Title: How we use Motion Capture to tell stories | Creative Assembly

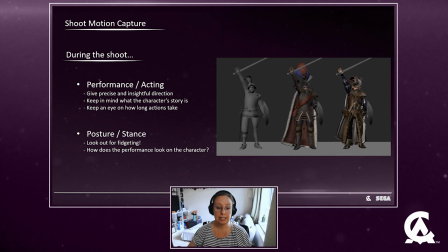So the character on the left is an Empire State Troop from Warhammer 1 and when he lifts his arm up with his sword or axe or whatever you can see that his shoulder is going up and his clavicle and shoulder are slightly touching the face so that's something that for this character the
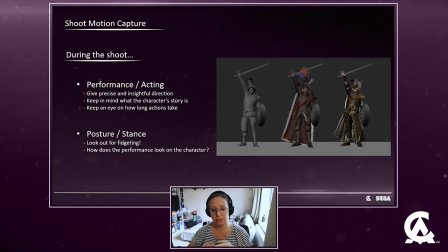motion can function even though we're going to have to edit it quite a lot then Marcus Wolfhardt on the right of the picture he's got some fur on his shoulders so we can see that already the motion might not be fitting because this area being so squished like this might create problems in
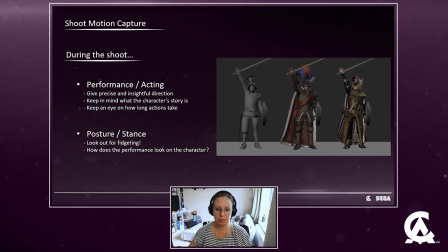your shape and in your silhouette and then finally Carl Franz in the middle you can see that his shoulder pad is so massive that it actually goes through his arm and through his head so because his costume doesn't allow for such motion it's very important to have that kind of visual because your
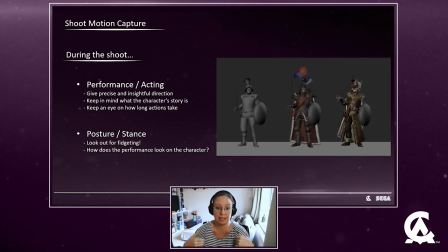actor does have only wear their lycra suits with the markers on but not the big shoulder pads etc so yeah it's something to look out for and in that very case this motion was indeed recorded for Karl Franz and we had to do a lot of fixing afterwards and that came through the
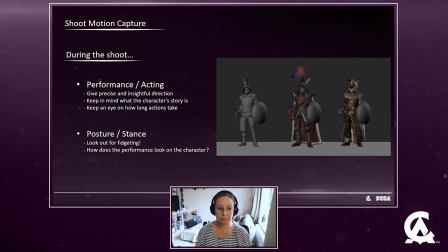editing and enhancing process that followed. Right, part three, edit.
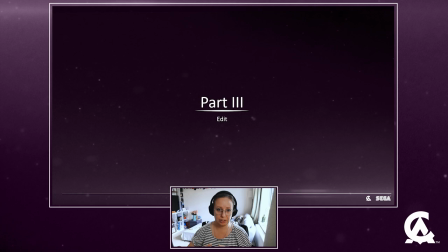So to edit the motion capture we use Motion Builder. So let's just go straight into it, shall we?
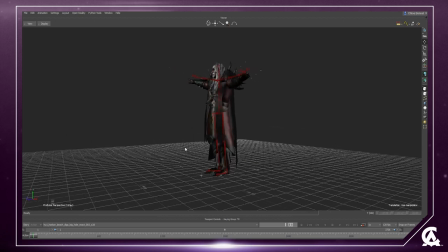Our favourite tool to use to edit the mo-cap in the first stages is Motion Builder. This is because Motion Builder is made to handle motion capture so it doesn't get overwhelmed with curves nor the amount of keys that are on there.
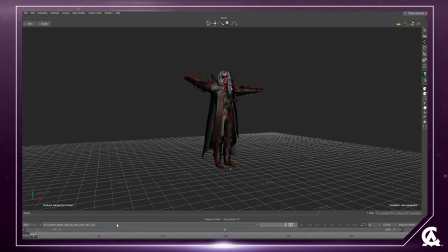You can really edit your mocap very quickly and as well you can see all of your different takes in the same file which is pretty cool. So here is a scene of Luther Harkin from the Vampire Coist trailer. So this is the last stage of the digging scene that he's doing where he digs in the sand to find the treasure,
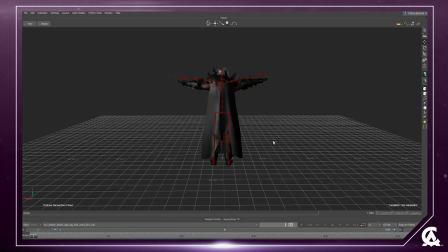the trinket that he's been looking for for many many years so at that point we gave some feedback and some direction to Sam our actor at the time to convey that at that point Harkon can't contain his excitement anymore he's not digging with a shovel
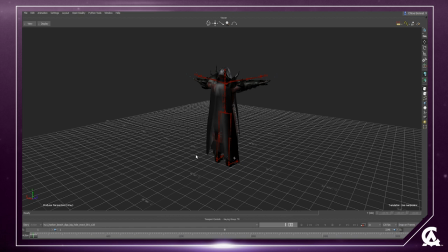he's digging with his hands he's so close to get to find his final treasure that like really he can't he can't just be behaved anymore so the first a direction that we gave him was dig rapidly find the trinket and then have a relieved beat in your motion like kind of
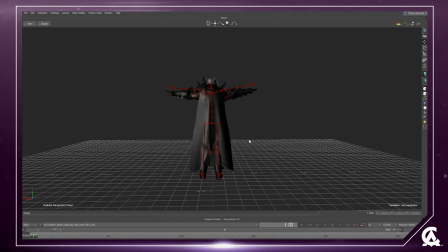a finally moment here's the take once
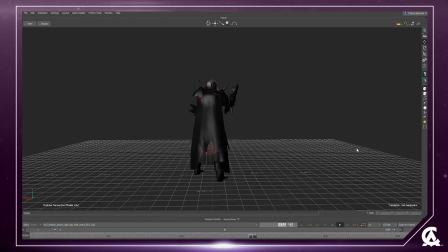this recorded we were like pretty happy with that take but we were thinking maybe there's a few corrections we could add to make it even better
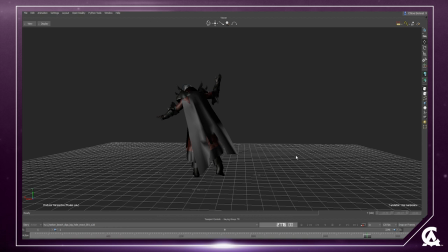so let's keep the dig rapidly maybe use both hands to digs in places and then just one hand at the time to dig. That would be nice to break down a little bit the motion and get it more interesting. Then try to add some twitchings because Hawkins got multiple personalities fighting within himself.
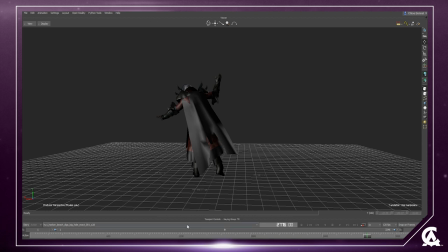It'd be great to have some twitching as he comes up and then have a little bit more tension and excitement when he raises the trinket in the air because in this take even though it was nice we need to still see a little bit of excitement from him Like he's finally found his beloved trinket that he's been searching for. Here is take two.